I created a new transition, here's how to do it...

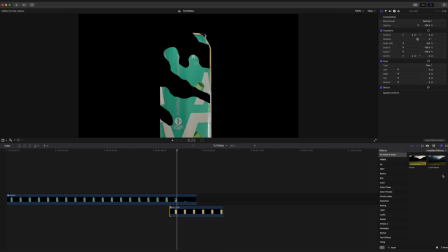498s
Gonna take the playhead here and scrub through a little bit. And now we're gonna add a luma keyer to our green can clip.
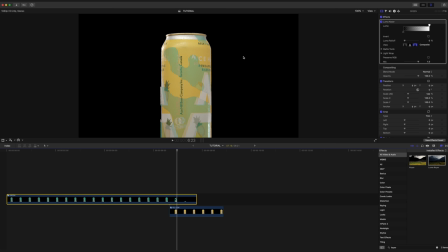505s
Now we're using the luma keyer to remove the black area over the can because underneath is our yellow can, which is what we want to see. So to do that, I'm gonna drag this back a little bit so that we can see our can. Drag this over, and this is gonna take some trial and error, and depending on your footage and how you're doing this, it might be a little bit different.
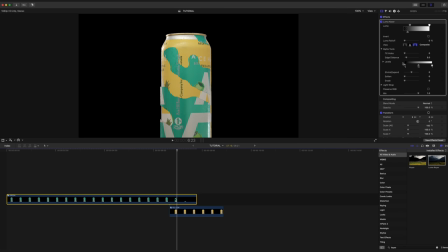523s
I'm gonna go into our matte tools here, and I'm going to select fill holes. I'm also going to shrink the edge just a little bit, and also add a slight erode. So now we're at the point where we can start lining up the cans and make them match. What I found to be most effective is to take our bottom can and reduce the size of it to 98.5%.
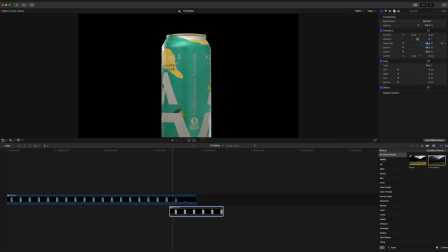543s
By having the can underneath a little bit smaller, it's easier to hide behind the top can. So starting on this first frame here and making sure our bottom can clip is selected, I'm gonna look carefully at this edge and turn on our transforms. I'm also gonna set a keyframe on our position, and I'm gonna start adjusting.
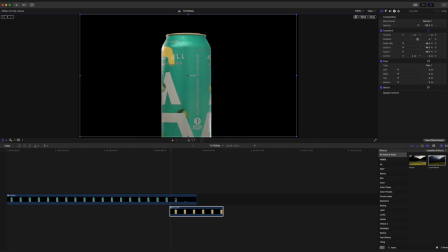560s
So that looks pretty good. I'm gonna skip ahead one frame and that looks good. Skip ahead another frame. You can see that the top here isn't totally lined up, so I'm gonna drag up just a little bit. That looks good. Move ahead a frame. That looks pretty good. Another frame, maybe move this over just a little bit.
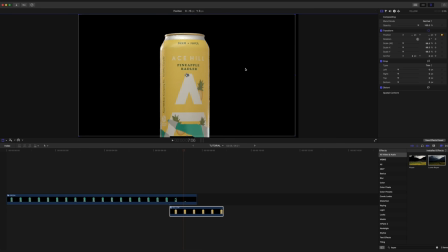578s
And we're just gonna keep repeating this process until we have gone through the whole transition. Once we've gotten to the end, we can go ahead and click done, and we can also cut our top clip right there because we don't need the rest of it.
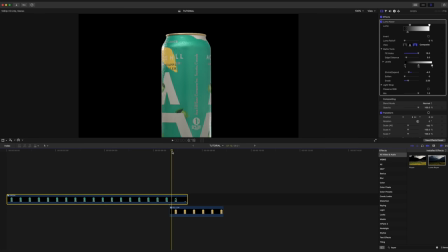590s
And if we go ahead and play back what we just did, this is what it looks like. So what I want to do now is actually fade out the top can a little bit as this transition is happening. So starting around here, I'm going to set the opacity keyframe to 100%. I'm going to click through to the last frame of our transition right here and set that to 70%.
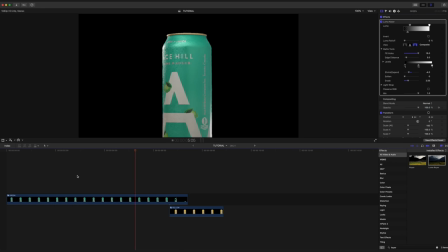610s
And that just smooths out our transition a tiny bit more, which never hurts. Next step is to give our cans a quick color grade, nothing too fancy here, just some contrast and saturation.
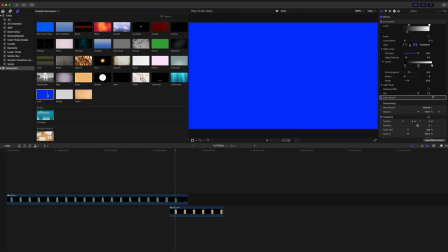620s
And now we're just gonna grab this blue solid and drag it underneath the entire thing.
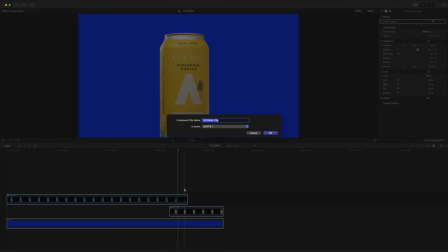624s
So I'm gonna go ahead and highlight everything and make a new compound clip. I'm gonna call it, let's just call it cans.
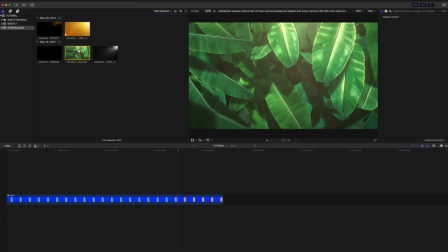632s
And now we're gonna bring in this background that I also got on Storyblocks by searching tropical background.
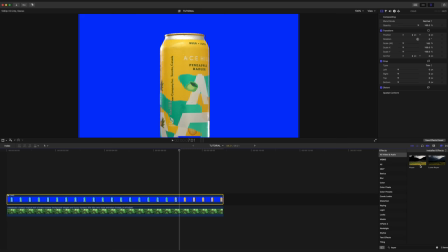636s
Go back into the effects panel, find the keyer, and drag and drop that onto our clip.
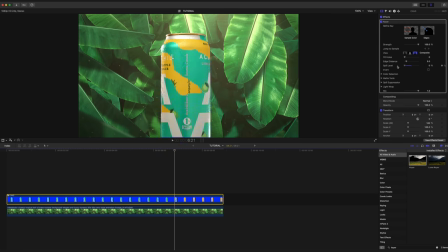641s
From here, just like before, we're gonna take down that spill level so that we don't change the color of the can. In our matte tools, we're gonna shrink this down to about -3. And now for our secret ingredient, which is the light wrap, we're gonna boost that up to about, let's call it 25.
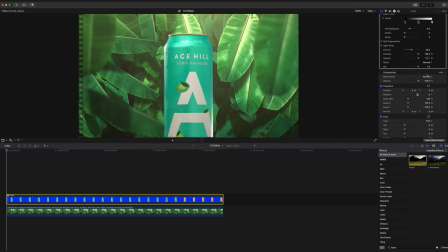658s
I'm gonna scrub back to the start here and adjust the size and position of our can. First, I'll bring up our horizon, turn on our transforms, keyframe our scale and our position.
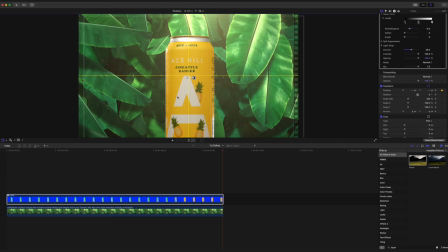668s
Now I'm going to skip ahead to the end, make sure that is still centered, and increase the size to 120. Looking at it now, I'm actually going to adjust our light wrap and increase it to 40. All the light wrap is doing is kind of matching the exposure of our edges of the can to match the background.
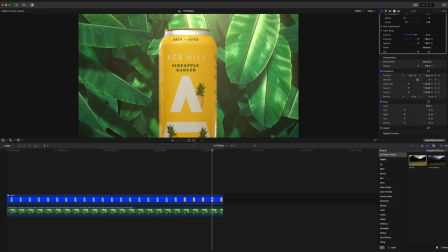685s
It just blends everything together a little bit nicer. Speaking of the background, it's a little bit too bright and distracting for me, so I'm going to select it and go to our effects panel. I'm going to search for Gaussian, and I'm going to drag that on here. I'm going to turn that down to about 9%, and I'm also going to darken it down as well, and that to me looks a lot better.
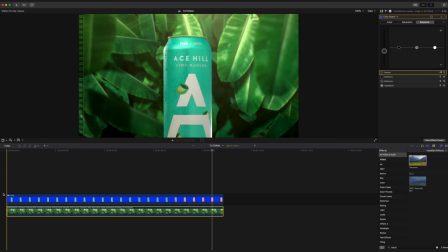704s
Now there's actually a whole number of cool things we can do here to integrate our can into the scene even more.
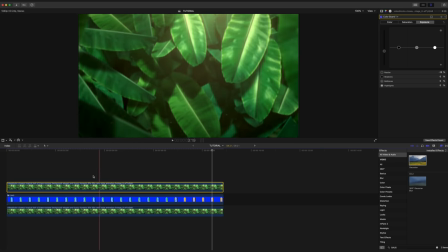709s
I'm gonna duplicate our background layer and drag it above our can, and you can see that we have this nice leaf in the foreground, and I wanna keep that.
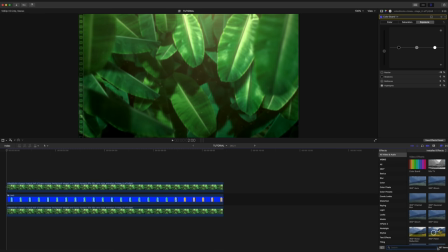717s
I'm gonna go into the effects tab here and search for draw mask. I'm gonna drag that onto our leaf clip here, and I'm simply just gonna draw a mask around this leaf.
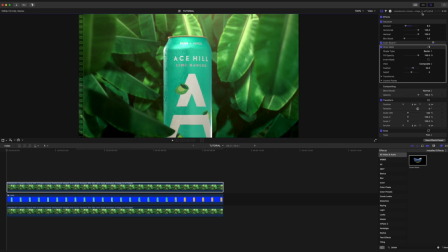727s
And because this leaf is in the foreground, I'm gonna turn down the blur to only 2%.